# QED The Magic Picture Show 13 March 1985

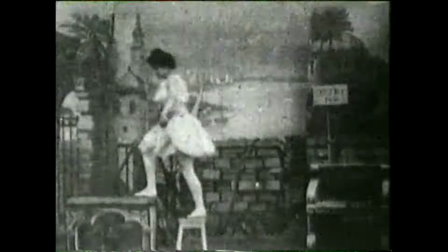One of the first was to film a bit, stop the camera, take something away,
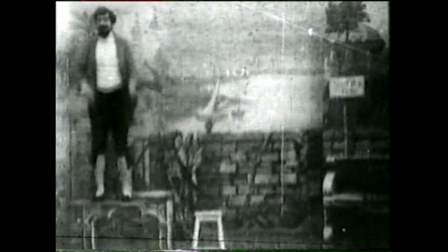and start the camera again to make things disappear, and come back. Amazing how effective these ancient films can be.
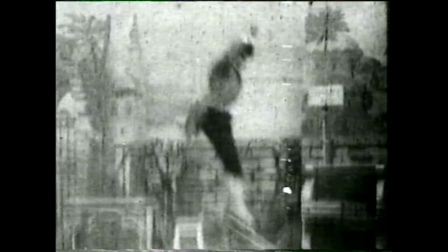It's only when you slow them down that you begin to see how the tricks were done.
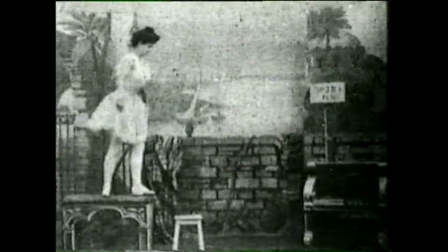Here comes one place where they stopped the film. Now.
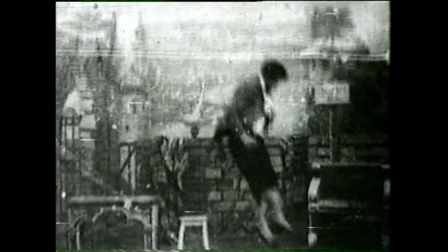And here it started again.
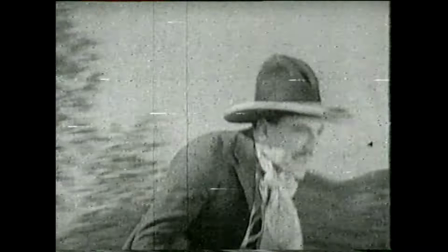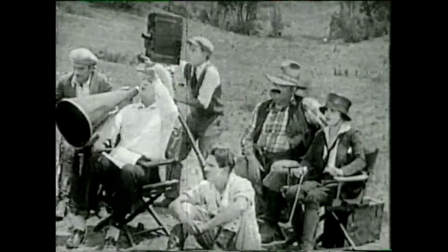Peep behind the scenes at any early film studio and you'd find directors reveling in visual trickery.
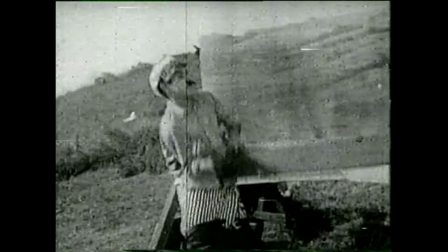In fact, the antics the visual effects department got up to were often more entertaining than the film itself.
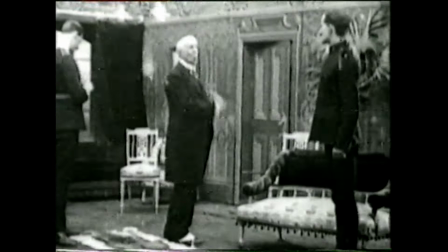At this stage, everything appeared in what the film trade calls a wide shot. Just like the theatre, you saw everything at once all the time.
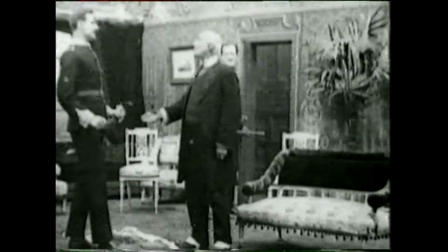If you wanted a change of scene, you signalled it well in advance.
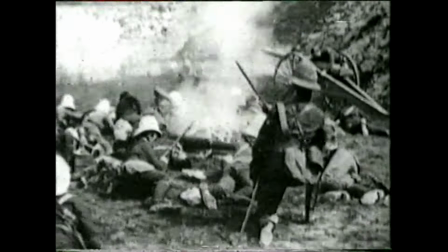Easy to follow, but rather restricting if you've got a real-life story to tell.
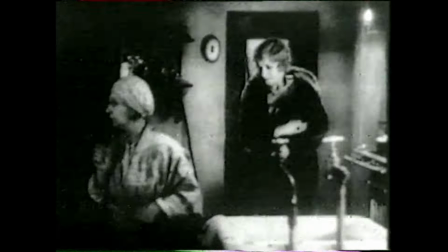What if you just want someone to walk from one room to another? Okay, you could do it like this.
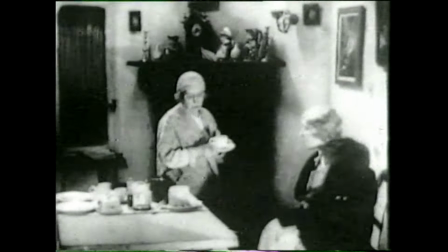The director was so enchanted with his new trick, just tracking the camera through a hole in the wall, literally,
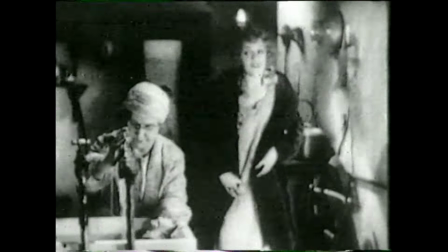you can even see the plumbing leading up to the taps, that he used the trick again and again.
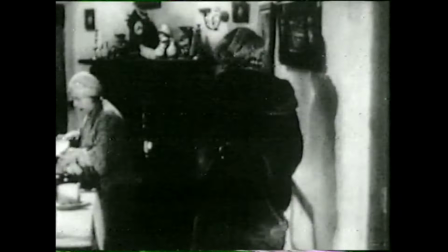But soon the room-to-room maneuver was done in a more sophisticated fashion.
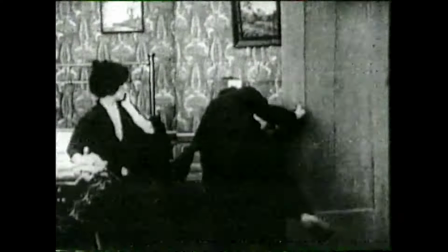bedroom A, corridor, bedroom B. They simply cut between locations.
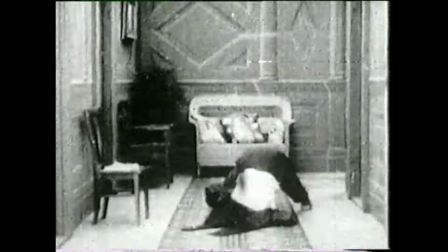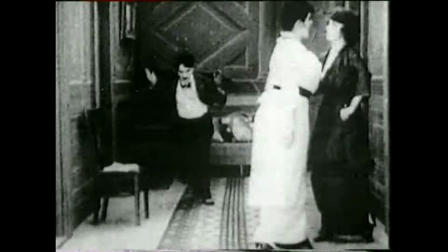And the cut was quickly taken for granted because it's what our eyes do naturally. When we look from one side to another, our eyelids close. They cut in between. And it's very natural that they should. Otherwise, we'd be doing what the film world calls whip pans all the time, and our brains would get overloaded with the moving scene, and we'd feel dizzy.
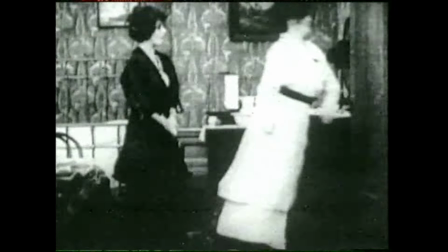So the cut is natural. But you still have to get it right. If people exit right, you expect them to come back in left.
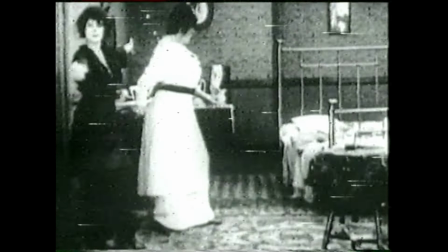Otherwise, you wonder where they've been. Put the camera the wrong side of them in the corridor, and the result's quite upsetting.
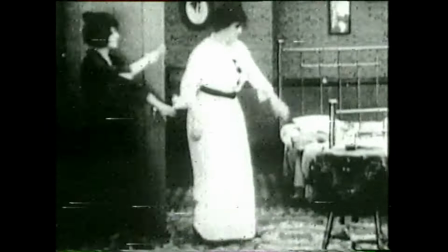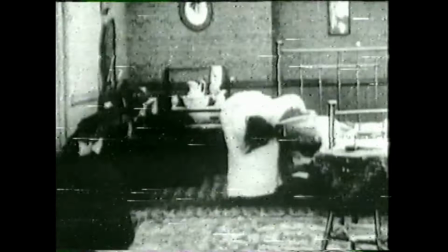Skillfully set up, cuts can be piled in thick and fast.
It's drinks time.
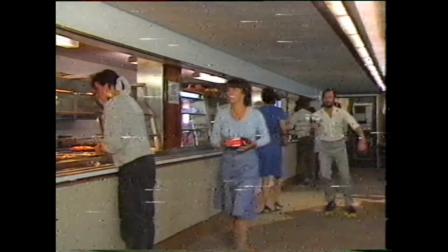It's coffee time.
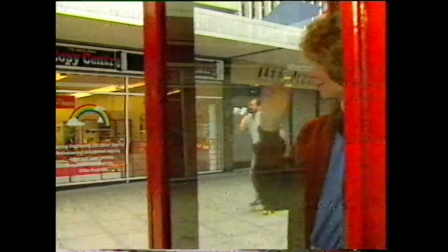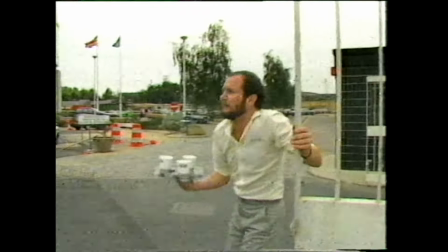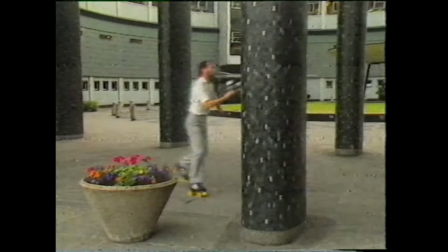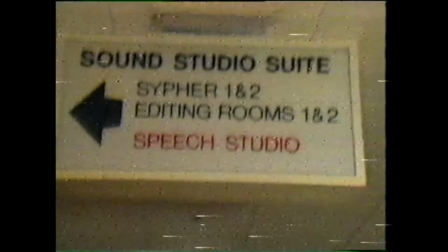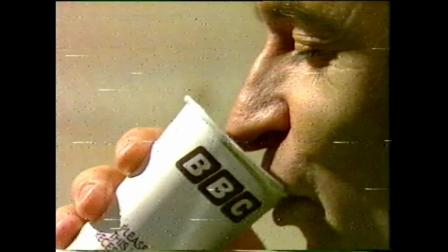It's the brown one. Slosh it down one. Canteen coffee.
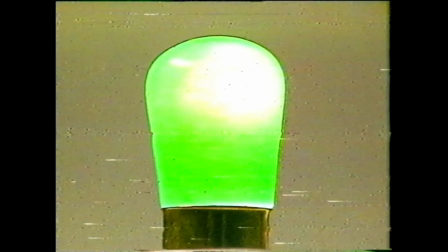Thanks. I needed that.
Now that brief commercial contained a lot of cuts. Let's run it again, and I'll count them as they go through.
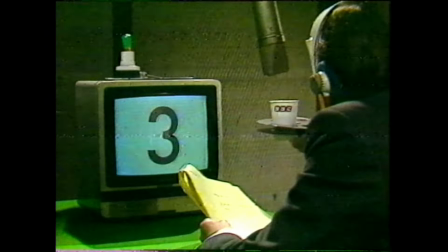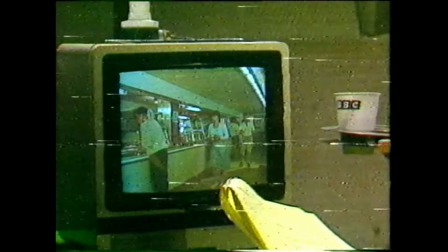One, two, It's coffee time.
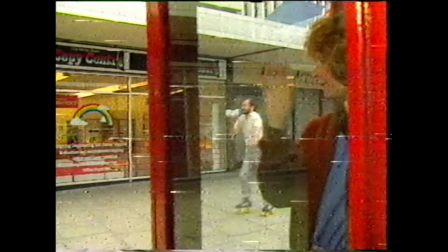3, 4, 5, 6, 7, 8,
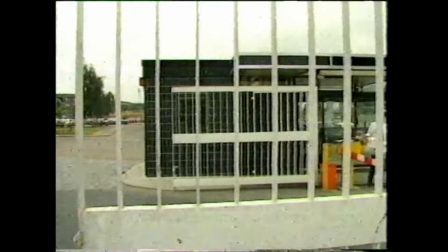9, 10,